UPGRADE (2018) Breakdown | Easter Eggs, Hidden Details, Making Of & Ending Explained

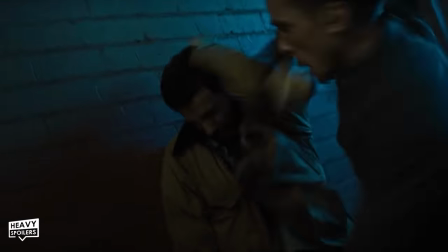[24:37]
Grey of course rejects this which leads to a big fight but Fisk proves too much and he leaves him at his whim.
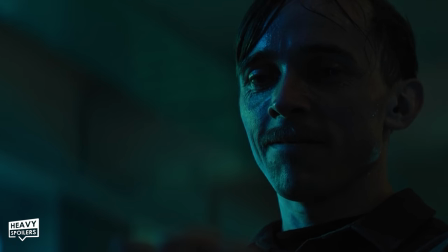[24:43]
Grey taunts him though and breaks him psychologically by bringing up the fact that he killed the rest of his unit.
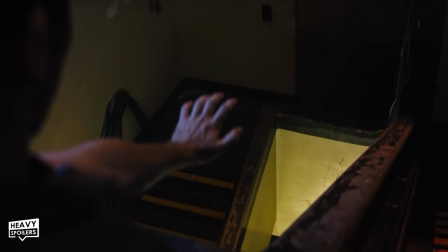[24:49]
It shows that though he's almost machine he's still got a human side to him which can be broken and that's why Grey wins.
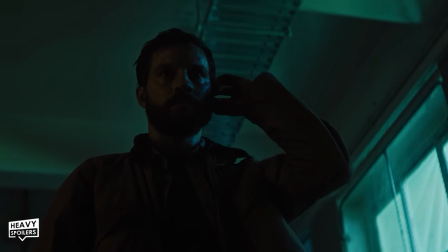[24:55]
Going through his messages he then hears Eren and heads out to his home to finally finish everything.
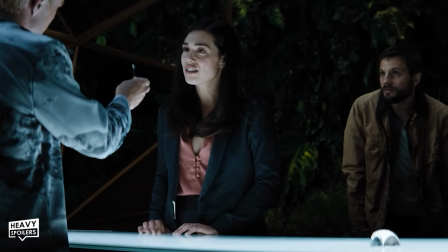[25:01]
This is where he of course met Stem and it also becomes a place where Stem takes over.
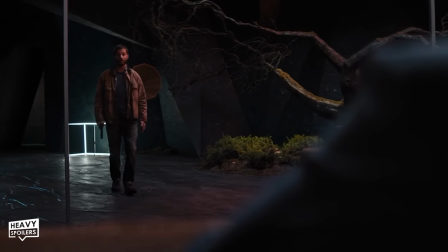[25:05]
Now instead of finding Erron as the calculating mastermind he comes across a shivering weak man who can't control his monster.
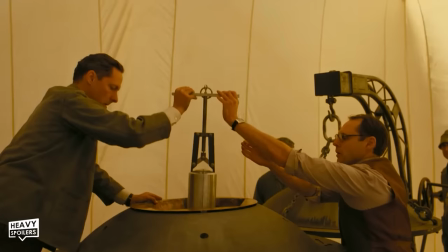[25:13]
Scientific discoveries have often led to their creators being unable to put the genie back in the bottle and it's something to also happen with the case of Oppenheimer.
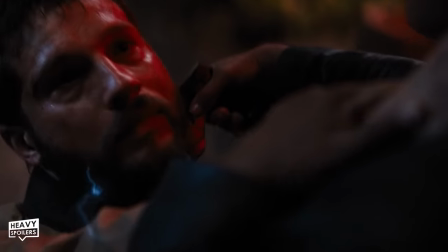[25:20]
Now he goes out to kill Cortez but she then tasers him and Erron draws his gun admitting he's no longer running the company.
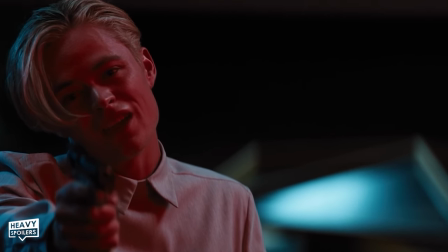[25:27]
Erron reveals the truth in that Stems been trying to kill him because he's the only one that can create another Stem.
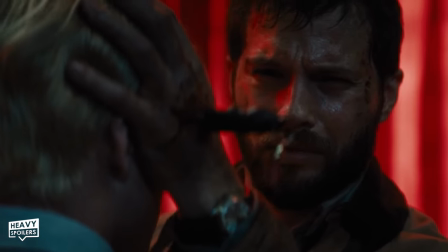[25:32]
Killing Eron the pair then wrestle for control and Tigray believes that he actually kills Stem.
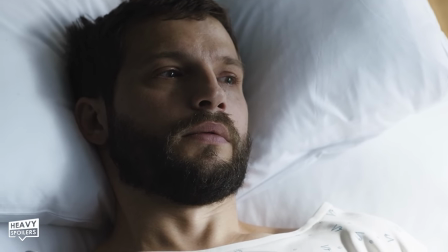[25:38]
This sends him back to the hospital but the first clue we get that something's off is because this isn't the same one that he was taken to right after the crash.
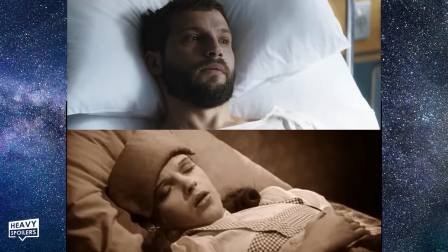[25:46]
So is a shot like the ending of The Wizard of Oz with it seeming like he's just awoken from a bad dream.
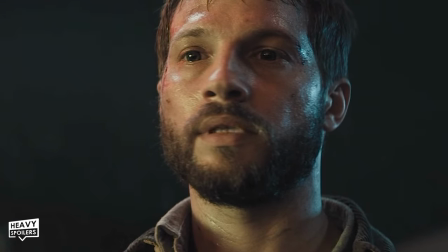[25:52]
In reality though we see Stems now fully taken over and I love how his eyes have an almost black and lifeless feel of them.
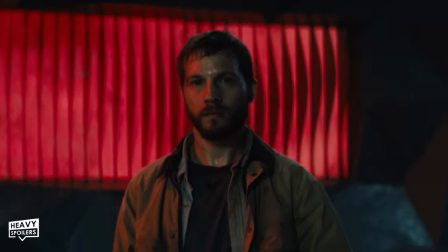[25:58]
This is because the character's lost his soul and there's just something about how lifeless that he looks.
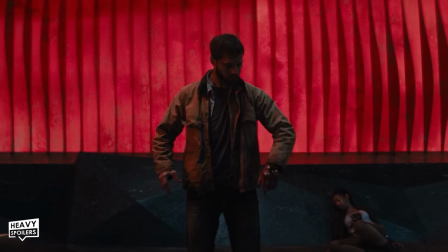[26:04]
Moving robotically we see there's a machine like precision to it and Grey accepts a dream as he kisses Asher on the lips.
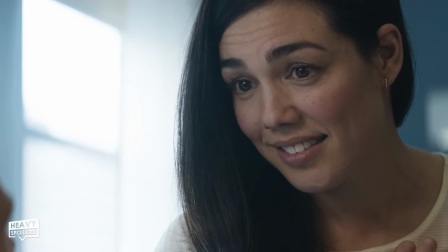[26:11]
Initially you can tell from his eyes that he's questioning it all but he gets sucked in and takes it as his new life.
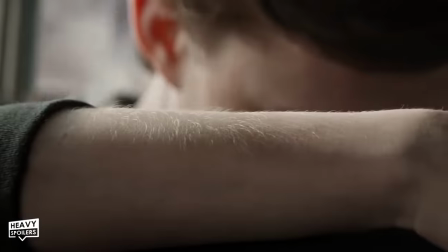[26:17]
It's a really chilling way to close out the movie and even just discussing it still gives me goosebumps.
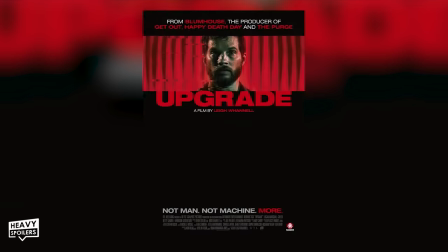[26:24]
This was of course also used as the image for the poster with the title telling you straight away that this guy's an upgrade,
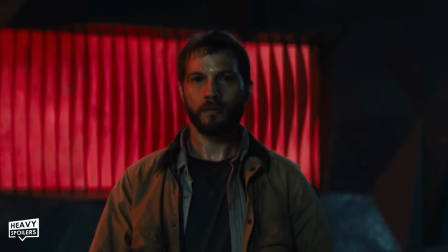[26:30]
oops heavy spoilers there and yeah that closes out our breakdown and again I've just had so much fun going back through the movie.
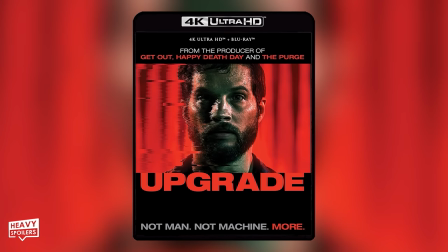[26:38]
The film has just released in 4k and I really recommend that you pick it up. Got a commentary on there from Lee Whannell and I promise you it's worth picking it up for that alone cause it's absolutely hilarious.
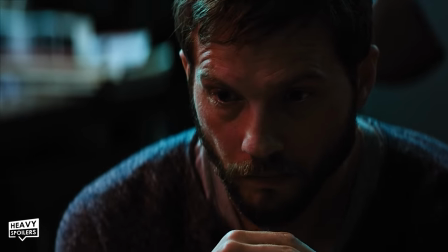[26:49]
Learned a lot from it and I hope you did too and if you enjoyed the video please hit the thumbs up.
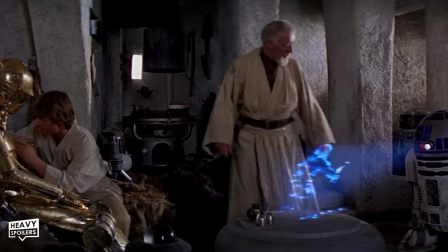[26:53]
We're gonna be tackling the original Star Wars trilogy next and kicking it off with a new hope really soon.
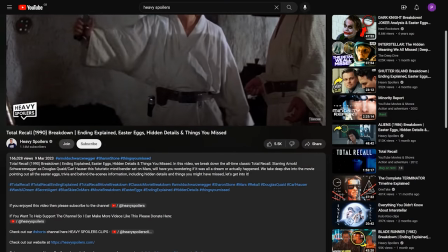[26:59]
If you wanna get early access to that video then please hit the join button as we drop all these breakdowns there sometimes a week in advance.
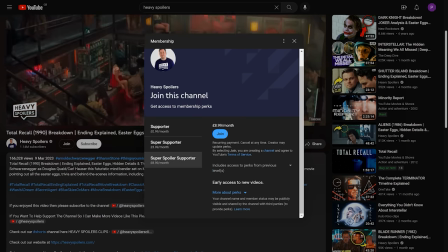[27:07]
Help stuff like this get made for less than the price of £1 a month and it really goes a long way to helping me and the team out.
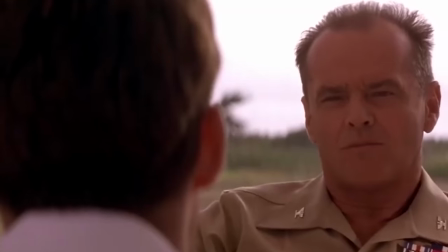[27:14]
We massively appreciate it, thank you again for all your support. you know the classic movie breakdowns it wouldn't be anywhere near as successful without you
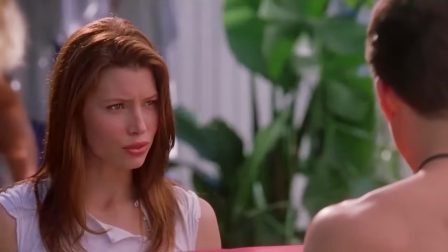[27:21]
guys so we really appreciate you you know just helping out the channel means a lot and yeah if you want something else to watch you've got a classic
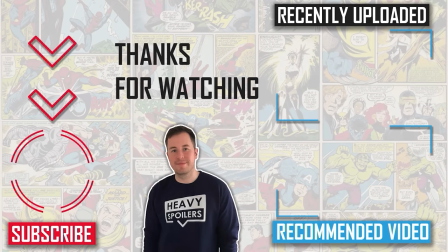[27:28]
movie breakdown linked on screen right now you've just covered the babadook or i'll do one that youtube recommends specifically for you by reading through all your history and using its ai to figure out which breakdowns gonna make you click are you calling it a liar mate no come and embrace the technology and
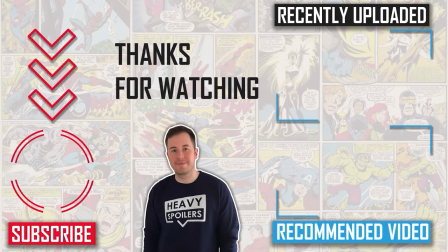[27:44]
click on that video With that out of the way, huge thank you for this one, I've been Paul and I hope you enjoy the rest of your weekend. You take care, peace.